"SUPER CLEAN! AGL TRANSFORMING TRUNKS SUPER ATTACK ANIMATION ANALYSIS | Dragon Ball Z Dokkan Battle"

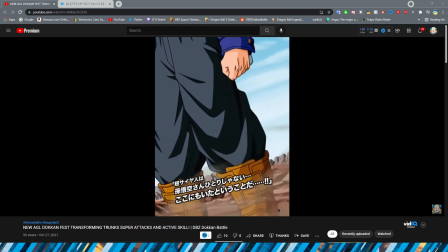7:16 Obviously, no complaints from me there.
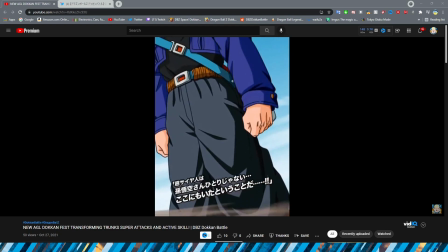7:20 This shot also panning up his body is pretty cool too of course this is the scene where you know it's like oh goku's not the only super saiyan around
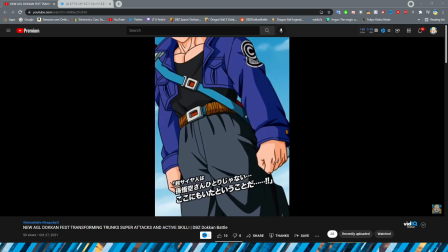7:27 and then he transforms uh very very nice shot obviously the assets look really good i will say though it is kind of weird that
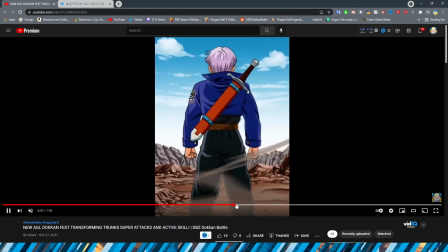7:35 they just like cut from like they cut from the back to here to here
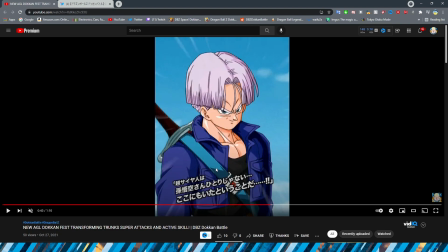7:43 like it would have been cool if they almost would have spun around his body of course part of this keep in mind some of my critiques could be a little bit null just because obviously, I usually like to wait and see when they, you know, have it compared side by side to the actual anime if they do that in the anime, because obviously, if they do in the anime,
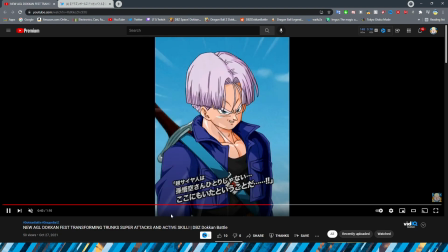8:00 then, you know, that's a little bit more, you know, understandable.
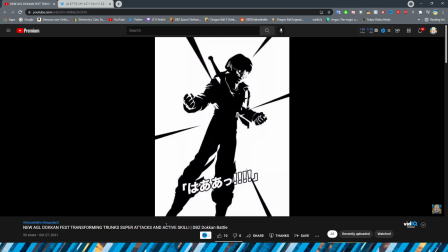8:04 Mouth flaps look good, and then we have the transformation here with his hair kind of going up.
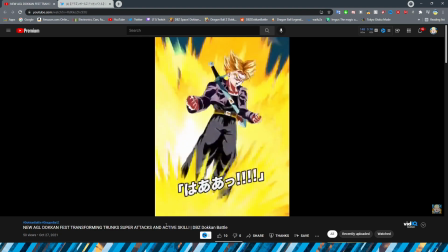8:11 I really like the key funny enough that I like Trunks.
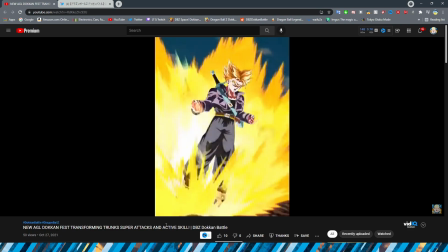8:14 I feel like it's just too static of a power-up, especially for how impactful this scene is but i feel like the key low key kind of saves
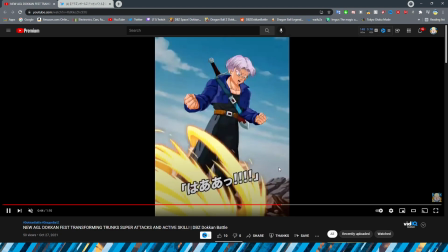8:22 it for me uh no pun intended by the way um because the key just looks absolutely fantastic flowing up his body um i think a
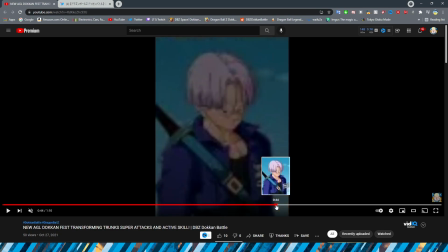8:31 couple people were saying on twitter funny enough and i 100 agree this looks like fighters and i believe it is quite literally just his fighters intro
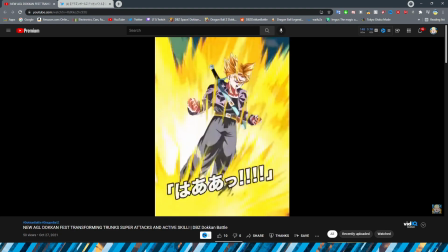8:39 when he transforms um right down to the way that the effects look so it makes sense that it looks this way because obviously for the fighters intros
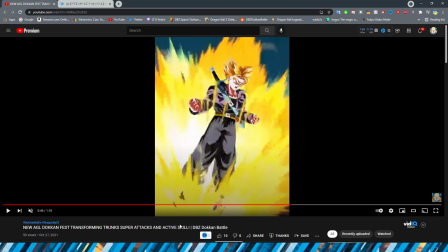8:48 when they first transform it's supposed to be quick fast and it's supposed to represent hey you know we're ready to throw hands right here right now right the one thing i will say is a little bit weird about it though um is if we do take a look at the card art right
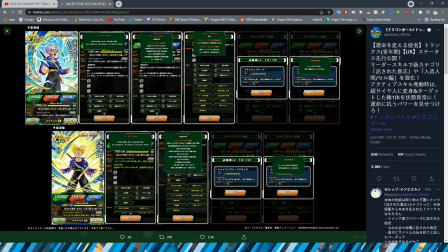9:03 literally the two card arts they are like you know supposed to represent this card and his animations are not present in his actual animation which i do think is a little bit weird right the
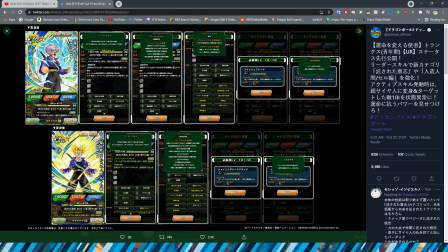9:19 scene where obviously you know he's in this pose and he's sort of like glowing lightly and then you
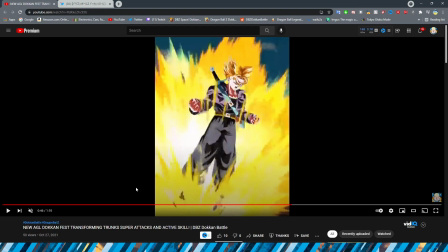9:24 know he transforms is not the animation for this right like they opted to go the fighters route rather than the anime route um which just seems a little bit odd to me i don't know like you would think that if they're gonna base the card art off of it that they would decide
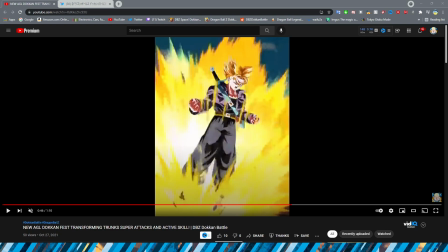9:40 to you know like put it in the animation
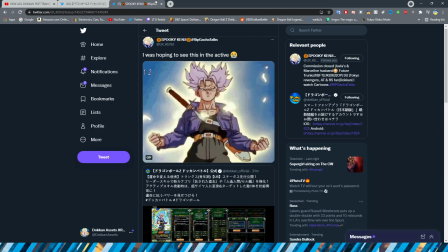9:45 i don't know um for reference by the way what i'm talking about it is this um specific animation right here obviously that um is the card
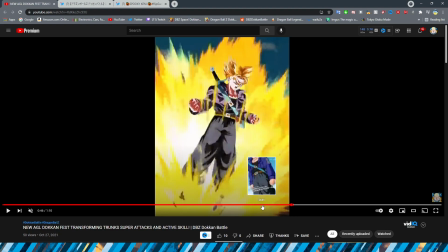9:56 art right so it's just kind of weird that they didn't include that um in the transformation despite it
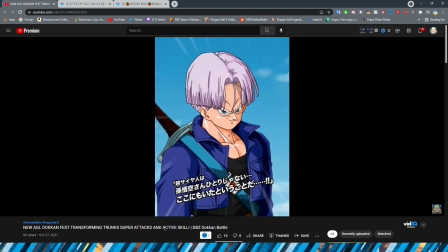10:01 being the art i know they've done that Aphrodokon cards in the past where the art doesn't necessarily reflect the essay, which is understandable.
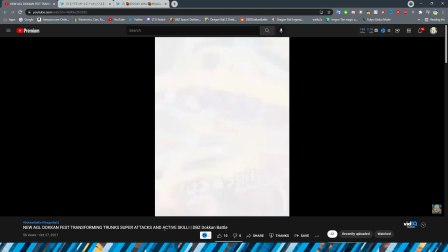10:09 It's obviously, you know, supposed to be the entire scene all together rather than just, you know, the moment from the card art, but just still a little bit odd.
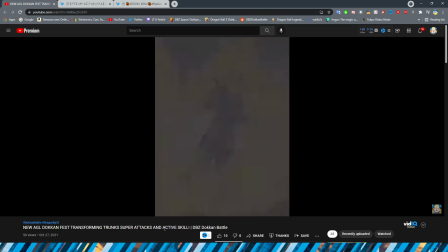10:18 All right, so moving on to the essay here, this is 100% my favorite thing that we had introduced.
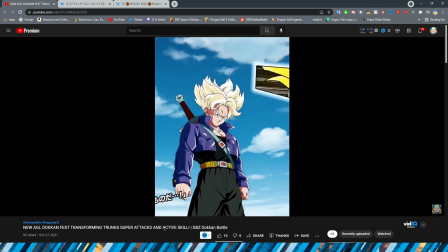10:26 I think funny enough, I like Heart Virus Goku right after that. It's just so cool. There are a lot of nice close-up shots in this.
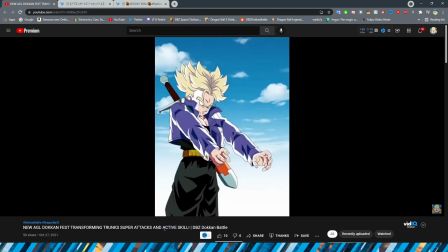10:35 There's a lot of nice intense trunk shots as well. This literally looks perfect with him getting ready to do the burning attack. The way that his arms move are literally perfect and exactly how it was in the anime.
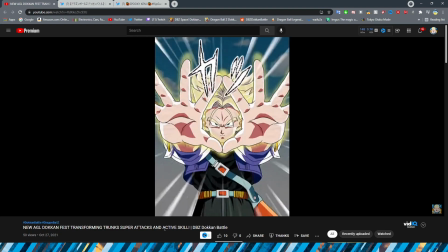10:47 The burning attack setup looks nice and the way that the key glows around his hands is perfect. obviously
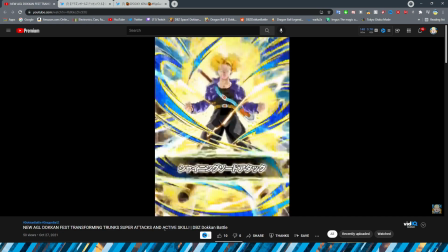10:52 the effect kind of like comic book sound effects also in there look pretty good too